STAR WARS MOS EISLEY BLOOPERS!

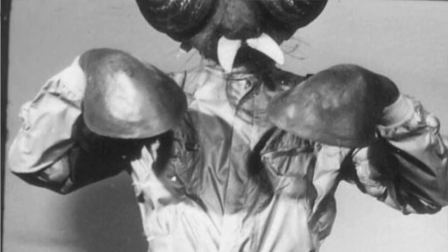[4:04]
So a week God, too, before filming, Stewart got me to sculpt up these hands for the fly creature known as Spizzit.
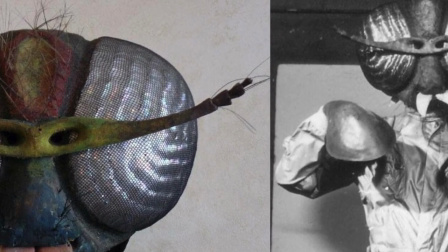[4:11]
I made kind of sucker cups, big suckers that a fly might use to, you know, stick to a wall or walk on a surface. But those hands were used for a lot of other characters, too.
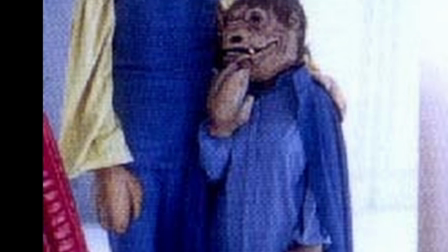[4:23]
Some I cut finger shapes into the round of the sucker to make them look a little different.
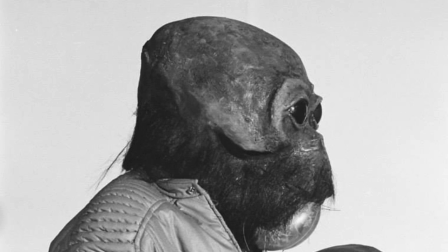[4:30]
And Pondo, who was at that time known as Worrell's Man, was one of the characters who ended up with these hands.
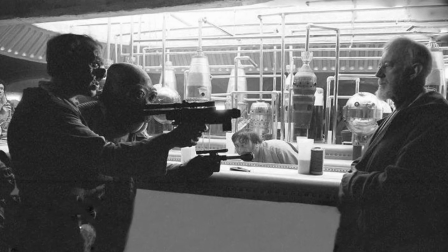[4:38]
Now, originally the fight with Luke and Obi-Wan was written to be between the
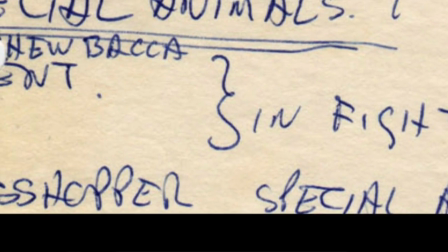[4:42]
rodent and the fly with some special action from the praying mantis. Now, my boss Stuart was born in 1914, and his concepts of aliens was not exactly what you might think of today.
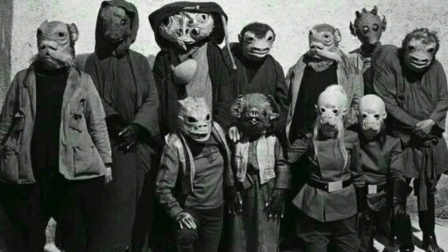[4:56]
and the majority of creatures that he had us build were significantly terrestrial.
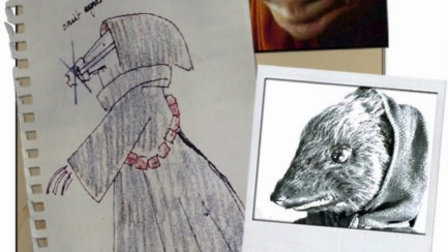[5:02]
You know, we're talking about a fly and a rodent and a praying mantis and George Lucas was looking for something
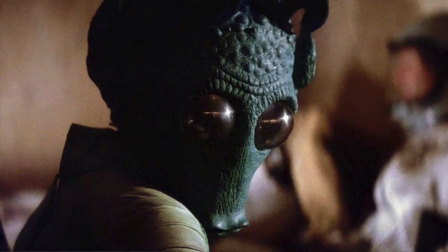[5:08]
that was a lot more way out and so he was picking out the characters that looked a little more unusual.
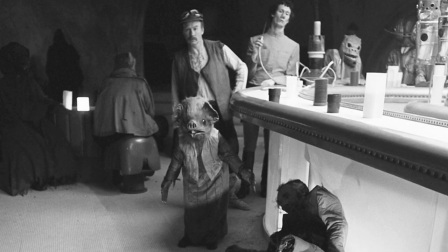[5:15]
To be honest the praying mantis didn't work very well and the rat looked too small and puny for this kind of rough sequence. And so the fight got changed to what we reverently called the multi-eyed blob.
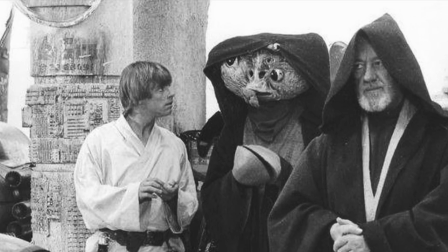[5:29]
You can see he's got high hands too. Now in the novel that change to the multi-eyed blob was also reflected.
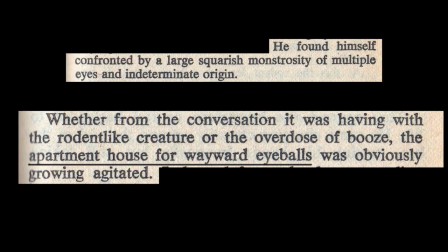[5:35]
You can see in this print where it says he found himself confronted by the
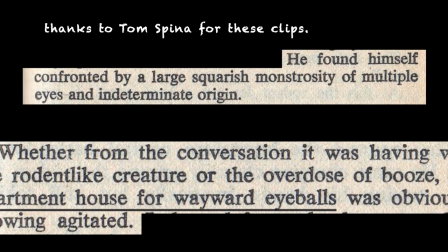[5:40]
large squarish monstrosity of multiple eyes and indeterminate origin.
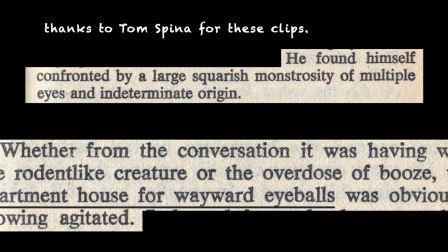[5:46]
Whether from the conversation it was having with the rodent-like creature or the overdose booze
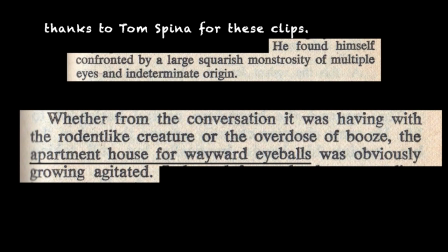[5:51]
the apartment house of wayward eyeballs was obviously growing agitated.
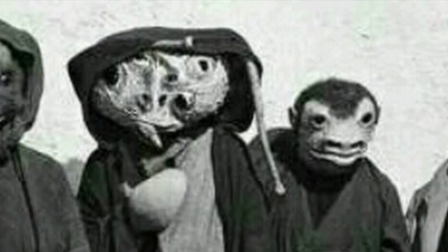[5:57]
Well the multi-eyed blob had a insignificant mouth that wasn't
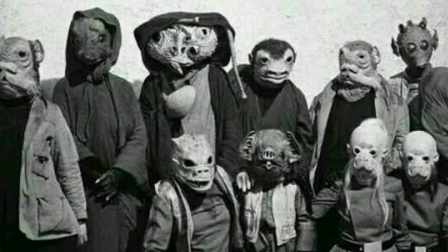[6:02]
going to work well with any dialogue and whether it was for that reason or something else it was
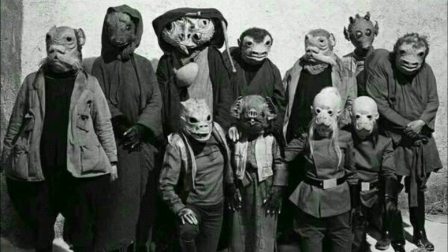[6:07]
finally changed again to be Pondo who was one of the more unusual
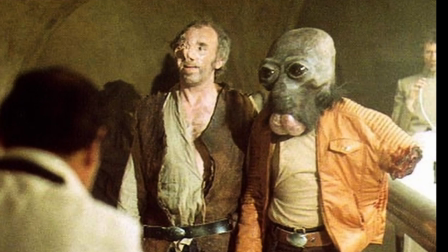[6:12]
characters and one of the uglies who later became known as Dr.
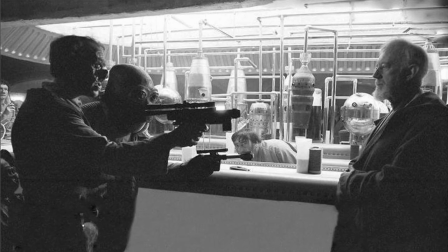[6:18]
Esteban. You'll see in this photograph the two of them with their guns trained on Obi-Wan.
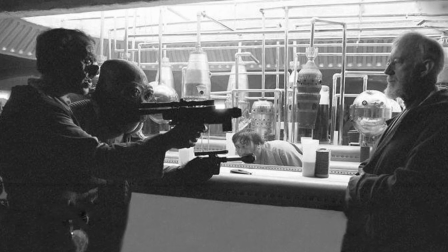[6:24]
You know this is a shot that was taken in rehearsal I believe because I don't see a big sucker hat holding that pistol there.
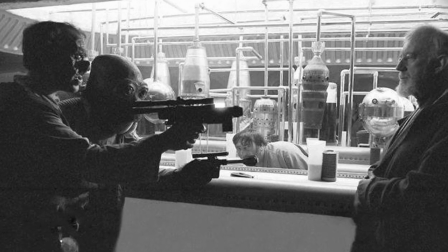[6:31]
And that became really the issue that this video is all about. When Pondo was allotted my sucker hands none of us knew he would end up in the fight.
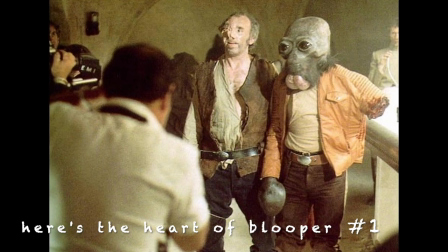[6:42]
You can see the sucker hands in these photos. They're even in the comic books, too. But after the fight action, they wanted a shot of the arm on the floor with a pistol to justify why Obi-Wan had cut off his arm.
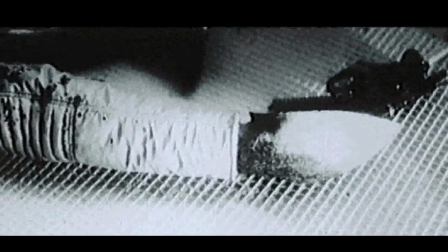[6:56]
And later, they realized that this huge sucker couldn't actually squeeze a trigger or fire a pistol.
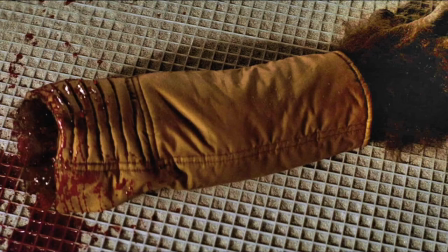[7:03]
So, in post-production in the USA, they replaced that shot of the arm that I built with a hairy wolfman hand instead. All these years the majority of fans haven't noticed that Pondo's hand transforms the moment that it's cut off his body.
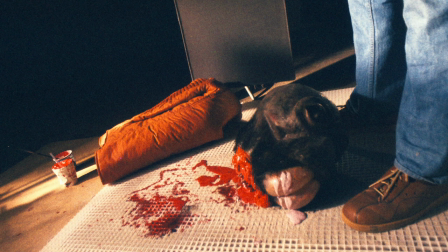[7:21]
Amongst those inserts that they did they also did a shot of Pondo's head having been cut off which was really rather
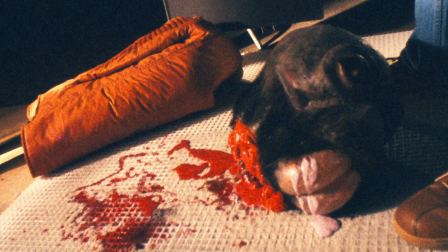[7:28]
bloody and they had bladders in the neck so it sort of pulsated and that was definitely over the top for Star Wars. You know Star Wars has virtually no blood in it and you know let's be honest a lightsaber should cauterize the cut as soon as it makes contact and stop any bleeding so that was scrapped from the movie. Something similar to Pondo's arm happened to Greedo too.
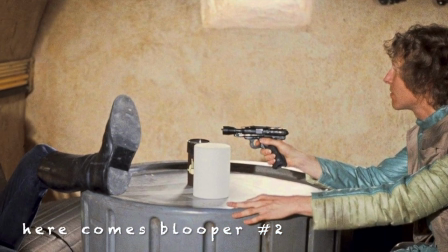[7:52]
Now you can see in this photo actor Paul Blake rehearses the confrontation with Han Solo in one of the alcoves.